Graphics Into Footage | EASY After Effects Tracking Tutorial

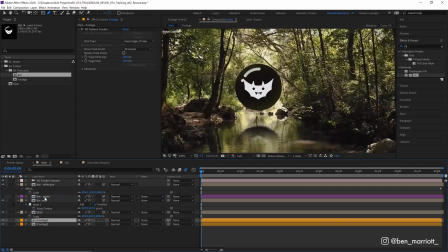So let's duplicate our footage layer, Control D, bring that underneath our matte, and over here where it says track matte, change that to alpha matte. So now we can see our footage is visible on those feathered edges of our bat here. And that becomes really obvious if we select our arrow tool and just drag this footage around. We can see it's restricted to just the edges of our bat's bubble.
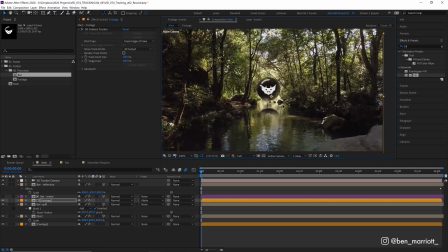Now, I don't want this to look like our bat is see-through. So what I'm going to do is open up our rotation properties and just rotate this 180 degrees.
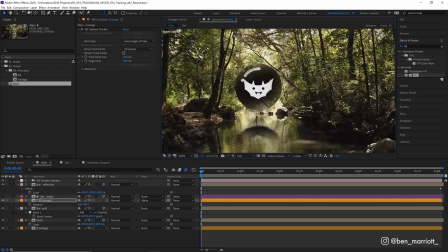So it's completely upside down. And let's just move it around a touch, because we really only want the color and movement in this layer. We're not worried about the exact details inside it because we're going to blur and distort it. So let's add a Gaussian blur. Let's put this up to maybe 20. Maybe that's too far, maybe 15.
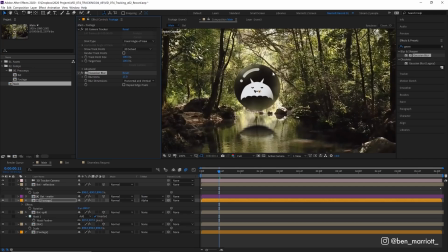And to get it to sort of wrap around this object, which we want to appear like a sphere, we are going to add the effect bulge, which adds a distortion inside this circle guide that's now added to our layer. So let's first go to the very first frame of our timeline and try to position this in the middle of our bat.
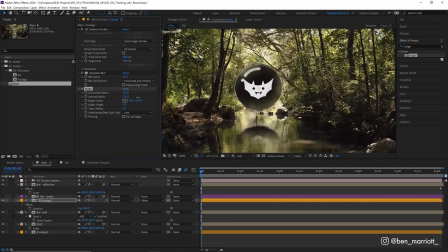And let's increase the horizontal and vertical radius so it pretty much aligns with the outline of our bat's bubble. There we are. And we can see that there's some slight distortion happening on the edges, like a magnifying glass. But this is going to look much better once we increase the bulge height. So let's drag that from 1 all the way up to 4.
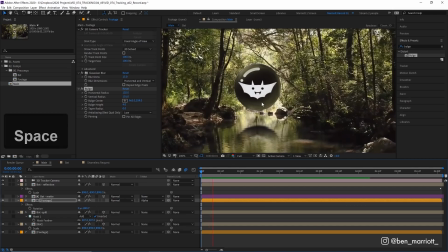Now we can see this looks a lot like a sphere. That's great, but now when we play our clip, we can see our bulge is kind of slipping away. That's because this circle, our bulge center, is not track to our 3D camera in any way, so it slips off. But because this camera move is so smooth, we can easily adjust that manually.
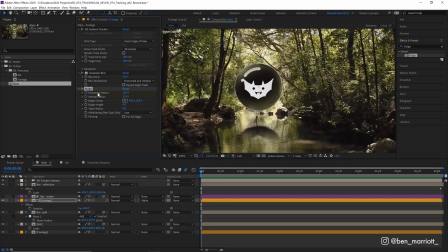So let's click on the stopwatch for horizontal and vertical radius and bulge center as well, which creates a keyframe. If we press U on our keyboard, we can see we've got 3 keyframes added to this layer down here. And then we'll move to the very end of our scene and then just drag the center,
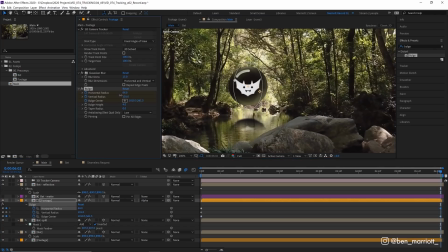move it back over to the middle of our bat and decrease the horizontal and vertical radius so it aligns with the edge of our bubble.
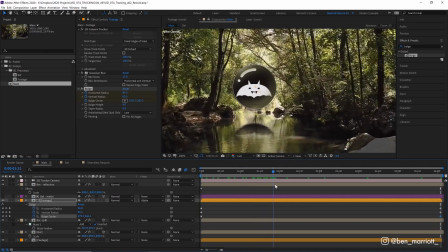And then if we play that back, we can see it kind of slips a little bit as well towards the middle. So let's find somewhere in the middle and then realign it, just moving the center and adjusting the radius. Now you could do this more places throughout your timeline. The more you add, the more accurate it will be.
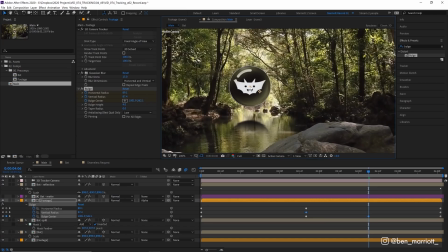So you might move over here and just drag the center over a bit to the left. And then at the front here, a bit to the left as well.
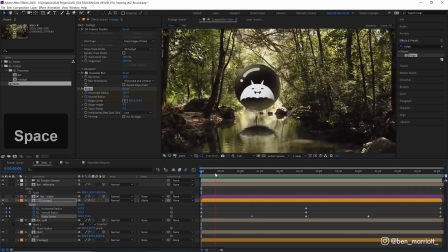But for this scene, I think this is fine. Now I'm going to change the blending mode of this footage from normal to screen, just so it's only adding light values and it doesn't darken up this reflection on the top left any more than it needs to.
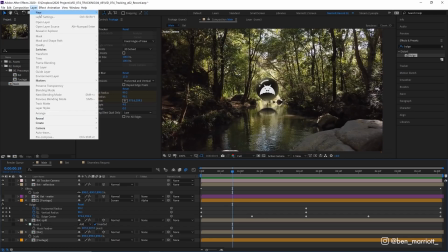One last thing to do is add some color adjustment to the whole scene. So let's add a new adjustment layer. I'm going to call that grade. And I'm going to add the hue and saturation effect,
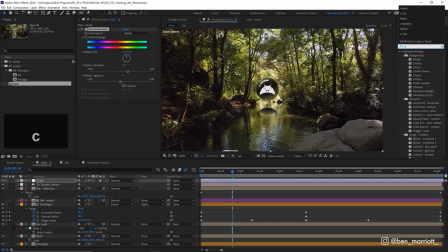increase the saturation a touch, and also add the curves effect, and maybe tweak the blue channel a bit, maybe just to bring a bit more blue into these shadows. There, that's pretty subtle, but it's really good to make these subtle adjustments over the top of everything in your scene.
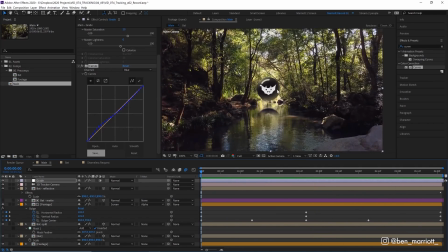The more things that you can add to your scene which brings your graphic element and your original footage together, the more it's going to look like they're connected.
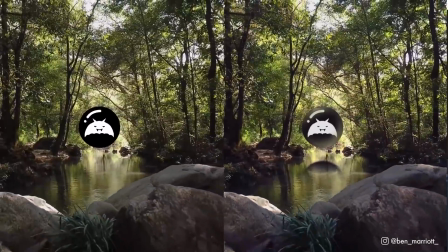It's all the little details of lighting and color that make a composite successful. Individually, they might not do much, but combined together, they can make all the difference.
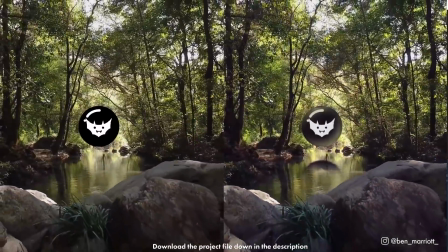Please take a deeper look through this project file, which is available to download for free down in the description.
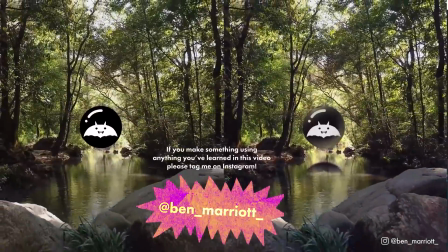And I'd love to see your graphics tracked into a scene, so make sure to tag me on Instagram with anything you create. I've made a short playlist of some related videos that I think you'll enjoy if you've made it this far. I'll see you in the next video, and please consider subscribing if you'd like more of these videos every week.